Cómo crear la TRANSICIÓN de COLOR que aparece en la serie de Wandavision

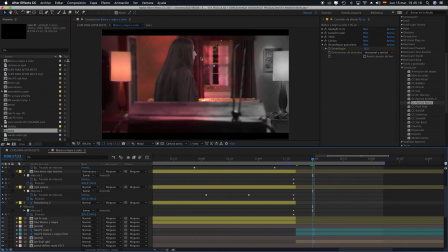[20:24]
Entonces, aquí simplemente tenemos la capa del fondo, que ya he explicado cómo lo hice, la de la televisión, que la de la televisión es simplemente una imagen en blanco y negro, que es esta de aquí,
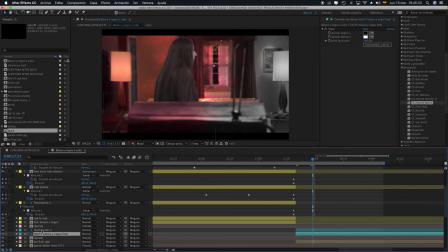[20:39]
¿vale?, y una imagen en color con un efecto de filtro de fotos, que también lo he contado. Entonces, simplemente a la foto de la televisión en color le hago una máscara y la animo.
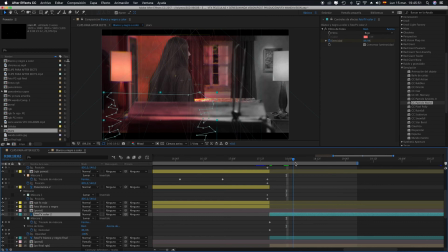[20:56]
Simplemente eso, animo su trazado. Como está encima, pues al animar el trazado, simplemente va cubriendo toda la televisión y la está pintando pues de color,
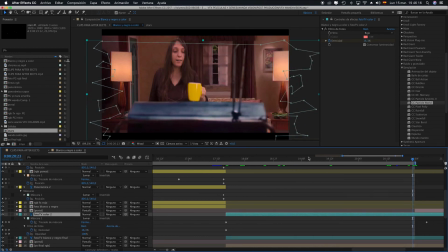[21:11]
¿no?, que es el propósito pues de este efecto. Teniendo ya la tele y el fondo, falto yo.
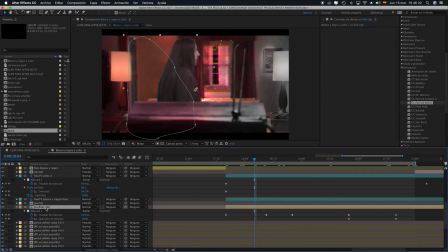[21:17]
Mi yo tiene este efecto de RGB, ¿vale?, que veíamos también en la serie,
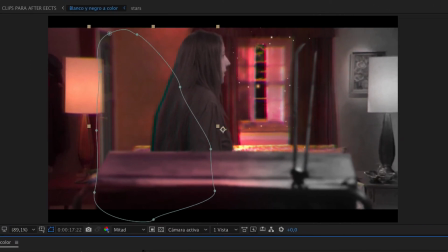[21:23]
que es lo mismo que he explicado antes, ¿vale?
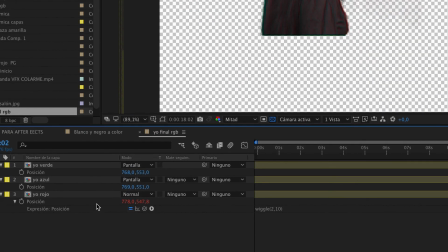[21:27]
Si yo entro aquí en la precomposición, pues tengo mi yo rojo, mi yo azul y mi yo verde, que es lo mismo, ¿no?
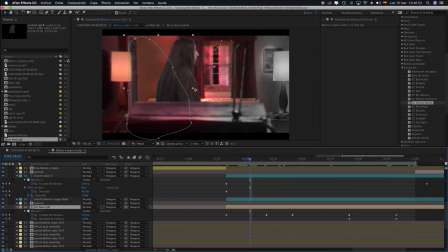[21:34]
Entonces, aquí simplemente hago un trazado de la máscara, que es este trazado que tengo aquí, y solo lo voy animando a la vez que se va pintando de color toda la habitación.
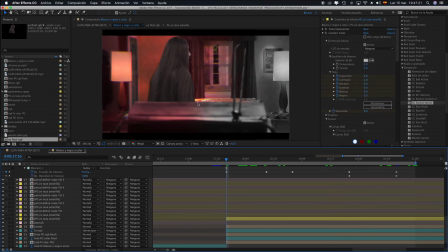[21:50]
Eso por un lado. Después, mi yo, como aquí ya hay un poquito de color, no puedo estar en blanco y negro totalmente. Entonces, si te fijas, no estoy tan en blanco y negro, sino que tengo un poquito de color, ¿vale?
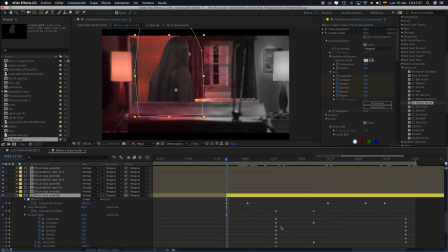[22:03]
Aquí simplemente lo que hice fue automatizar el Lumetri y el tono y saturación, que ya te hablé de este plugin en el vídeo donde te cuento cómo dejo toda la imagen en blanco y negro y el color de la taza, en este caso el objeto.
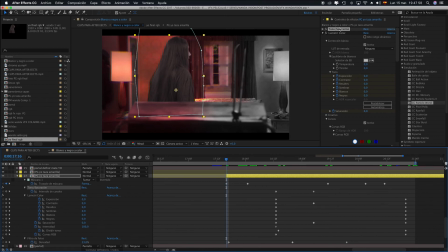[22:22]
Entonces animo ese tono y saturación en cada uno de sus colores, le vuelvo a dar la saturación inicial al 0%, que es este plugin de aquí. Después animo lo que es el filtro de fotos, que lo tenemos aquí, este filtro de fotos que están aquí,
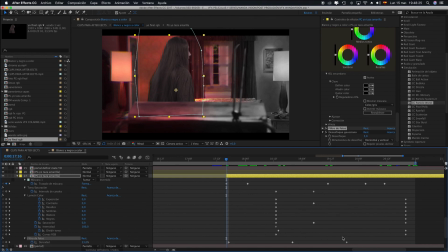[22:39]
la densidad, ¿vale?, y el Lumetri en la exposición, contraste, saturación y tal. Entonces pasamos de tener este color a tener un color que haga que se incorpore al espacio,
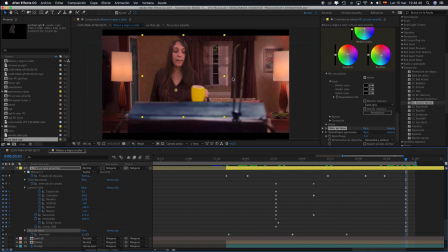[22:54]
que se incorpore al escenario en este caso, igualando pues los marrones, pues todo eso, ¿no? Tuve que también, como te contaba en los otros capítulos anteriores, eliminar el verde del pelo y de otros lados, ¿no?, del cuerpo.
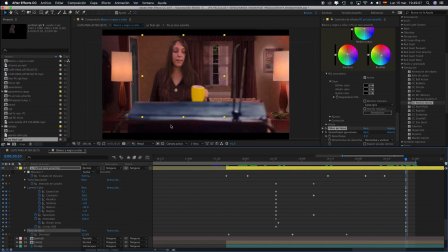[23:11]
Y bueno, hasta que ya pues conseguí tener todo el color y todo bien, ¿vale?, con estas automatizaciones. Y bueno, pues así fue como hice esta aproximación con los recursos que tengo al efecto de WandaVision,
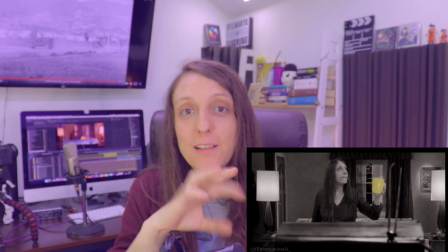[23:27]
donde todo pasa del blanco y negro al color.
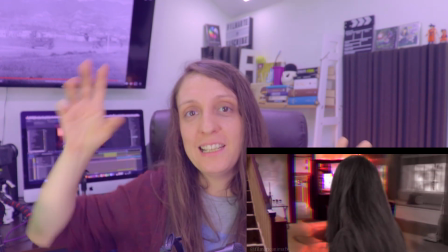[23:30]
Hay un efecto que también lo hice inspirado, como un poquito más libre, para terminar la historia que me había inspirado la serie.
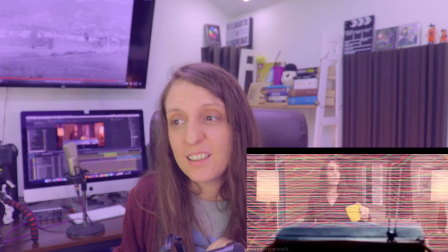[23:36]
Creé una especie de portal, así como muy libre,
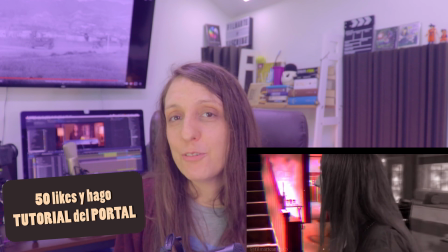[23:41]
que mira, si este vídeo llega a los 50 likes, pues hago un vídeo explicando cómo hice ese portal, ¿vale?
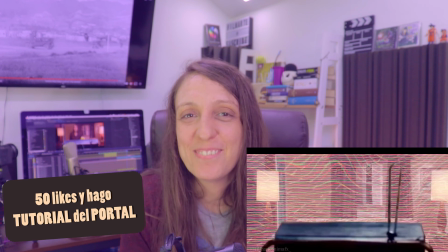[23:50]
Ahí, poquito, 50 likes, nada más. Y bueno, eso ha sido todo. Te voy a dejar por aquí el vídeo donde te cuento cómo hice la inserción de mi yo en la serie y también el vídeo de cómo creé el color, ¿vale? Por aquí. Yo me despido aquí y, como siempre digo, nunca dejéis de crear.